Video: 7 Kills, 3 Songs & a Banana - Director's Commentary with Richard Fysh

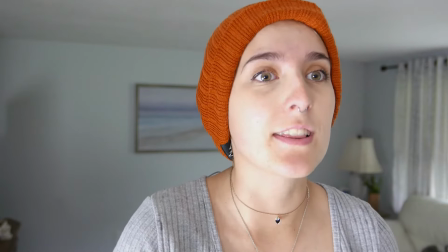It is just a kind of other version.
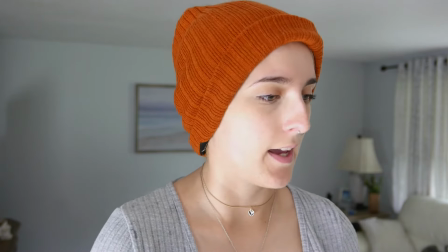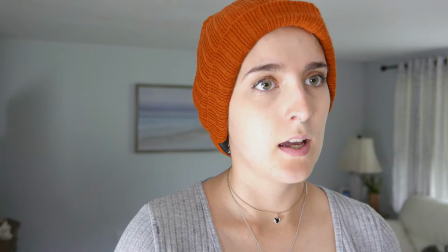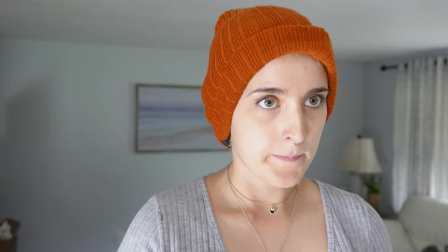There. Because there was this thing like, oh, I know how it is for you, and she said, do you,
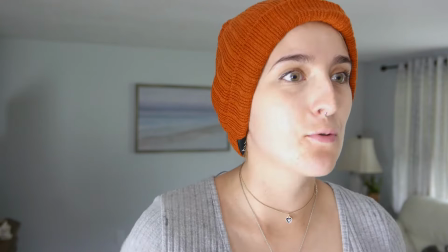and then there was a little bit more of a conversation, and it kind of felt a little circular,
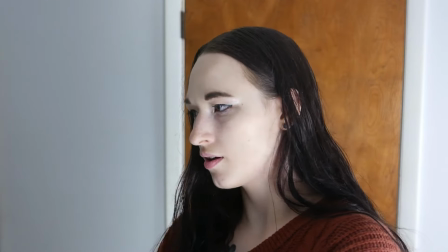and I boiled this down to what is the point, okay, they had a falling out, we don't necessarily need to know exactly the details,
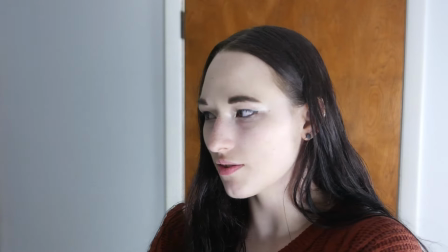but we can kind of give the headline information of what happened between these two,
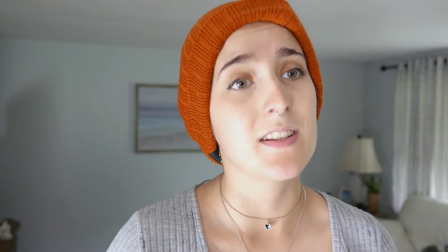why they're frustrated with each other, and
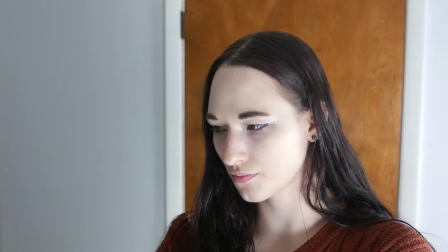also I need to kind of build up in the background Amber's
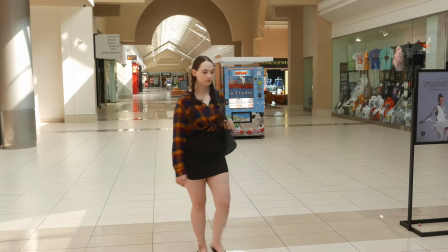kind of feelings of you know rejection and frustration
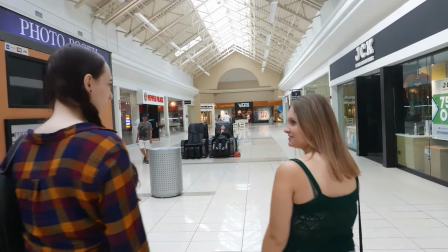with the world so that I so that I'm not just completely cheating at the end
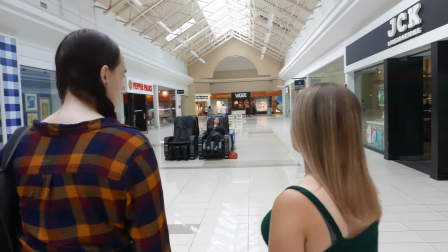of the film this is all dubbed it isn't particularly well
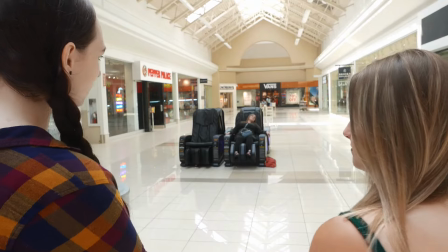we filmed all of the lines in my car after we've been to this shopping centers film because
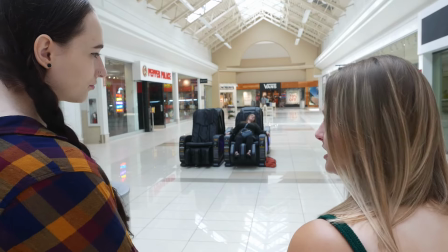there was music playing and I had no control over cutting the music which meant that everything we filmed in here
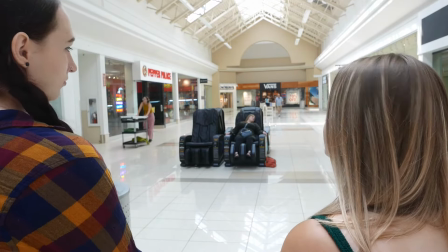had sounds that we could not use which is why we're seeing the back of the heads it's also why these people stop and talk rather than continuing to walk and talk
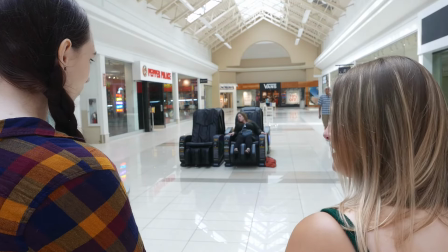that is, it's a mistake I mean she's pointing, she's staring but she probably, like the two of them probably shouldn't be talking for quite as long as this
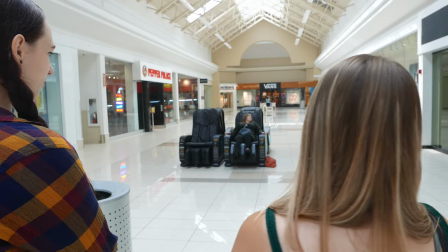but all of this kind of um jill is a bitch talk
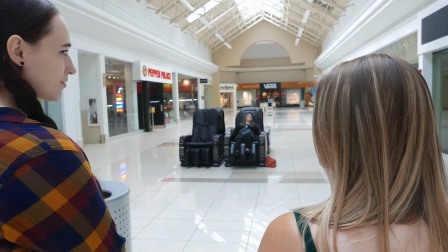she has a lot of my favorite lines in the film because i just wanted this kind of
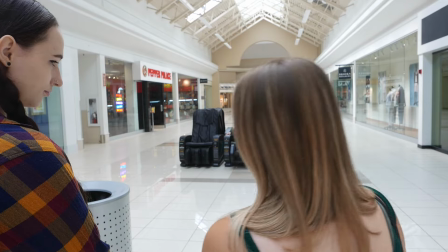horrible character and you know maddie who plays her um
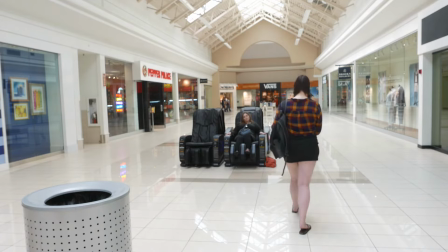sent me an audition tape which was perfect and she's told the story as well she really she when i when she knew that i didn't have
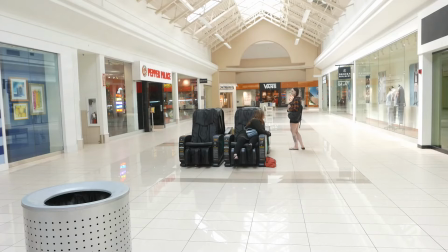an amber yeah she kind of was saying like can I get myself bumped can I be Amber and it's not so much that I don't think she'd have been good it's just she's so
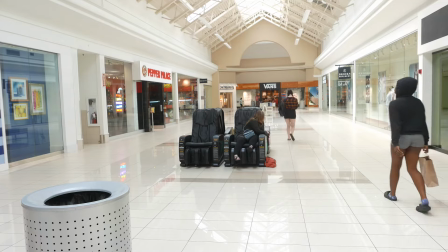good as Jill that I you know I could I could see myself writing something for Maddie to star in
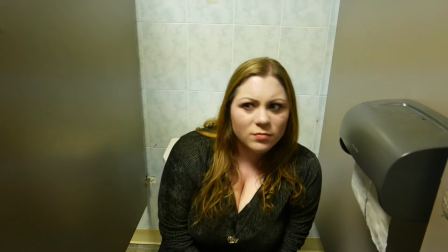as a different character but she is so perfect as Jill that I just I couldn't
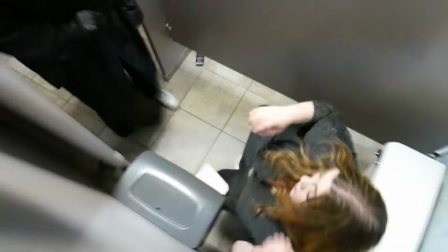no there was no way I was gonna move her she was she was perfect for it and so I had to keep looking for Amber.
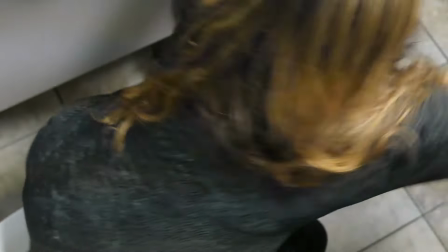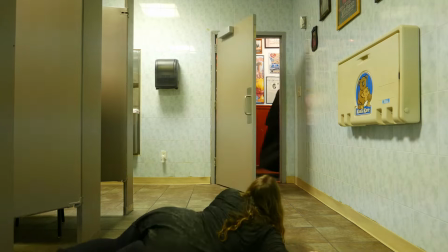Amelia who's just been stabbed is
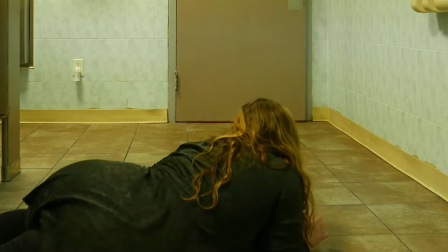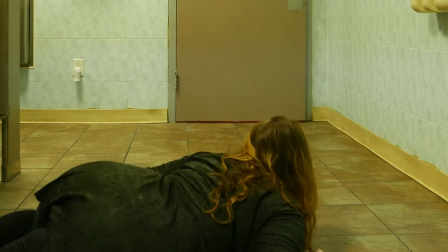also perfect.
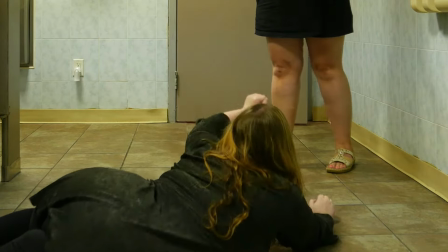Now there's a huge continuity error here of course nobody's pointing at me it's like I
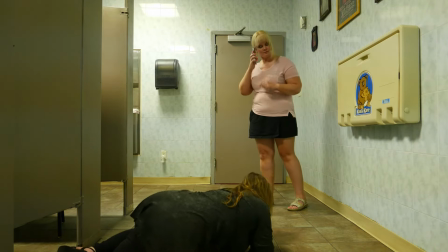wouldn't have asked into it but why are her pants not down? She's just been in the toilet she was midship when somebody walked
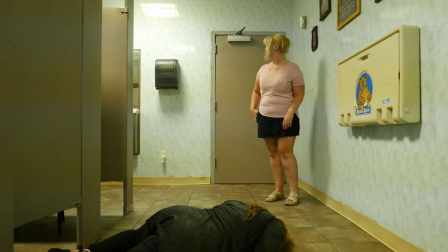in or peeing at the very least and yet there she
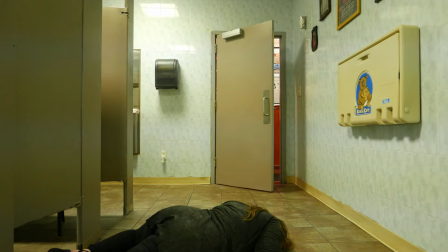is fully clothed it's a mistake nobody's mentioned it yet i've
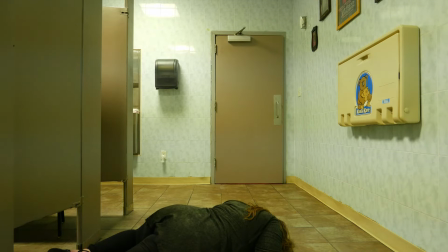just announced it to the world it's definitely an error sorry
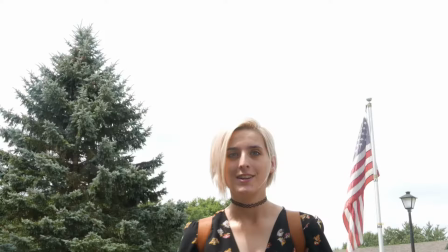i guess i could crop in to try and cover it up but it
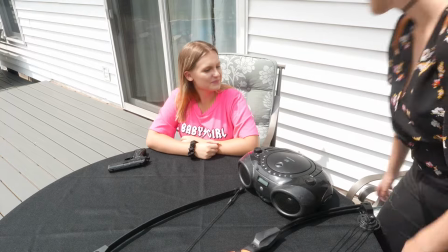didn't occur to me in the editing it didn't occur to me until the very last time i watched this and i was just like oh that's a mistake,
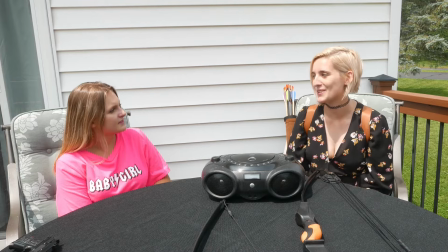she ought to be, you know, maybe she has so much dignity that as she was dying, she pulled up her pants, I, who knows,